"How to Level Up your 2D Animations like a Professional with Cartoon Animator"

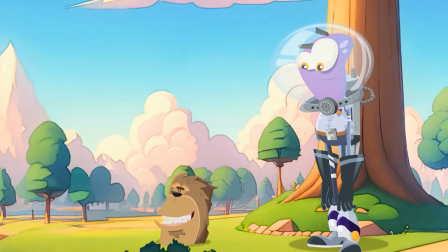[0:00]
In this tutorial, I'm going to show you how to level up your 2D animations by paying attention to the small details that most people overlook. G'day, I'm Garry Pye. I've been working with Cartoon Animator now for a very long time, and I've made a lot of animations, but most of the animations I make are only short clips that are designed to promote the content that I make. So I wanted to give myself a challenge to create a more substantial animation, something that has a beginning, a middle, and an end, something that tells a story. So I gave myself 2 weeks to create the animated film Fetch, and I used every tool that Cartoon Animator has at my disposal to make the best quality animation I could make.
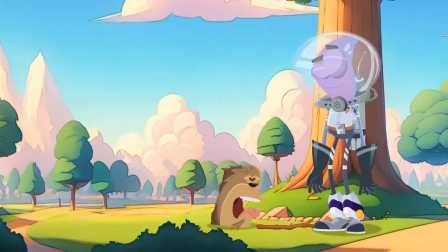[0:50]
Now what I want to do is to take you behind the scenes and show you how I made Fetch and show
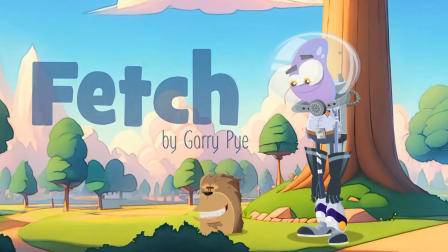[0:56]
you how you can use the tools of Cartoon Animator to really level up your 2D animation. So come with me, let's have a look.
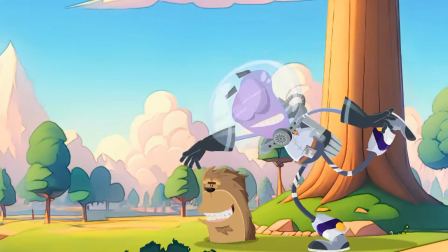[1:07]
In this animation, Clang innocently throws a stick for his pet dog in the park,
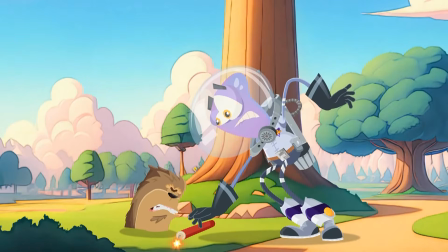[1:12]
but the dog retrieves a stick of dynamite and Clang has only a matter of seconds to defuse the explosive situation. I prefer writing plot points rather than drafting out entire storyboards because it gives me the chance to be a little bit more spontaneous, to go off script and take the animation into any direction I want at any given time. During my time with Cartoon Animator, I've designed and rigged over 500 characters.
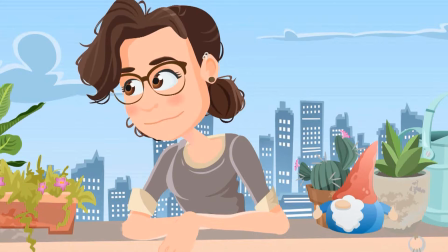[1:43]
Cartoon Animator's user-friendly templates offer a solid foundation for character building while allowing complete design flexibility.
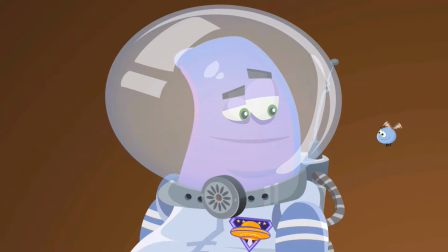[1:51]
Whether it's a character's shape or size, the possibilities are endless.
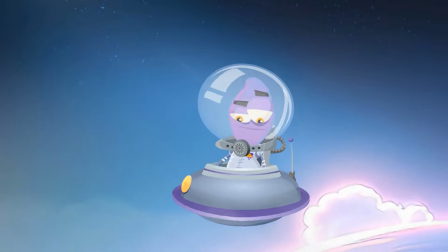[1:57]
In this project, I was keen to feature one of my favourite characters, Clang, from the Alien Squad series.
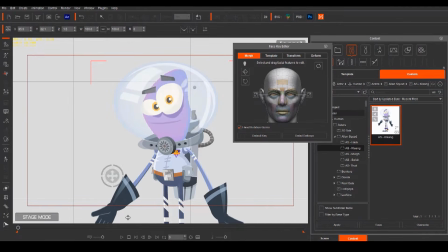[2:04]
Clang, a G3 vector-based character with a 360 head, offers seamless rotation for enhanced animation.
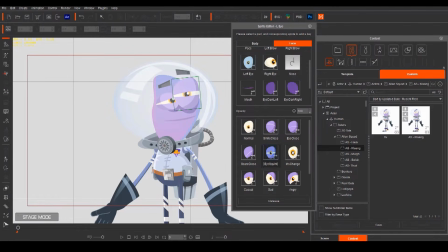[2:12]
With Cartoon Animator, I really focused on customizing mouth and eye sprites, designing over 55 mouth shapes and ensuring maximum expressiveness in his character animation.
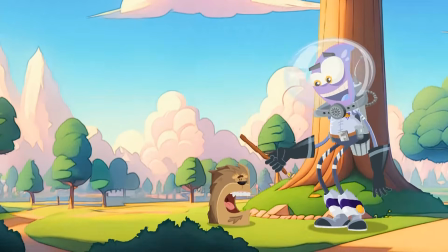[2:25]
Clang's energetic, dog-like pet was an adaptation of one of my Bonkers characters.
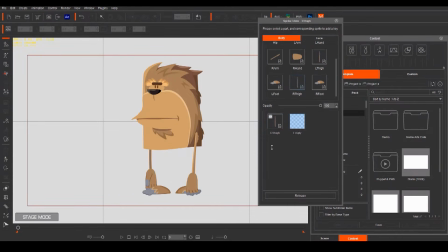[2:30]
By transforming him into a fuzzy ball of fur and removing the arms and legs, I not only achieved the look I wanted, but also streamlined the animation process. The aim here was to show CTA users that by paying attention to the smaller details, the overall result is of a lot higher standard.
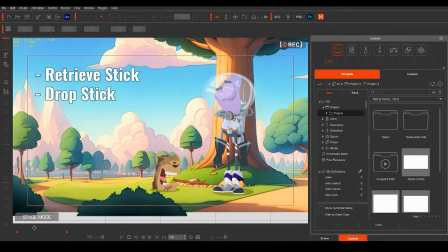[2:53]
This story required having the dog retrieve the stick, drop it, and then watch Clang pick it up seamlessly.
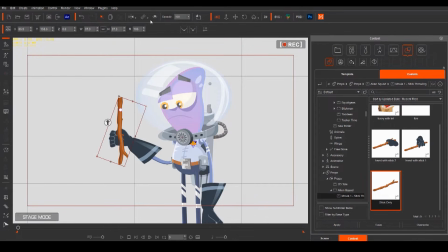[3:01]
To do this, I was going to have to do more than just link a prop to Clang's hand.
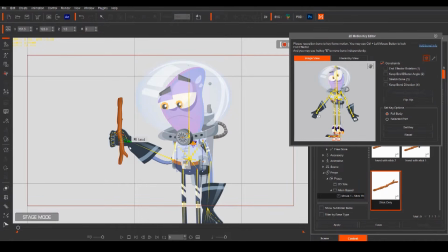[3:07]
He was going to have to hold the stick in his hand in a believable way.
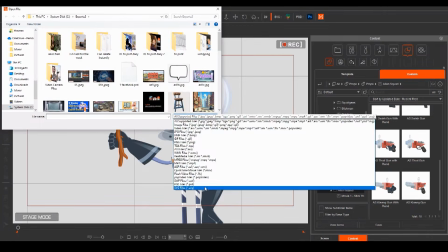[3:13]
So I created a number of individual props of Clang's hand, which I was able to replace with his original hand.
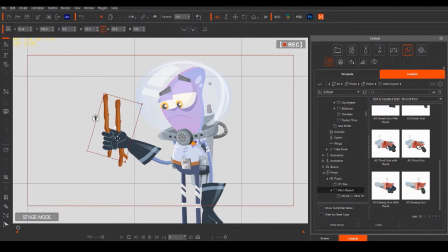[3:22]
Now I could switch between hand sprites so Clang could grab the stick in a convincing way. Another thing I wanted to do with Fetch was to give Clang a sense of urgency and panic in his motions.
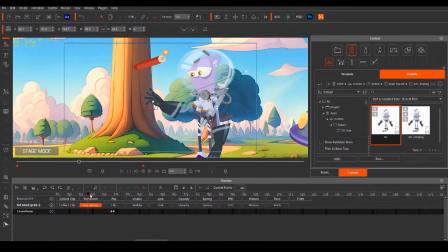[3:38]
Rather than using pre-made motions, this animation required me to keyframe everything except the walk cycle.
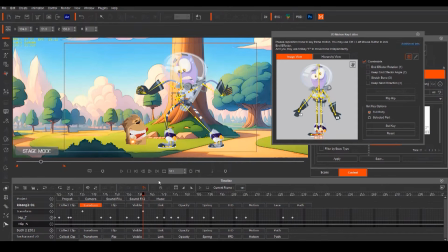[3:46]
Swift transitions between full-body keyframes were crucial to maintain clarity in Clang's movements.
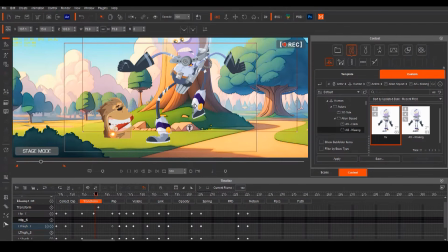[3:53]
But Cartoon Animator gives me total control over every body part and keyframe,
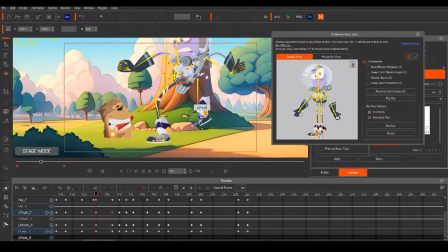[3:59]
so that with attention to detail, I can produce the results I want.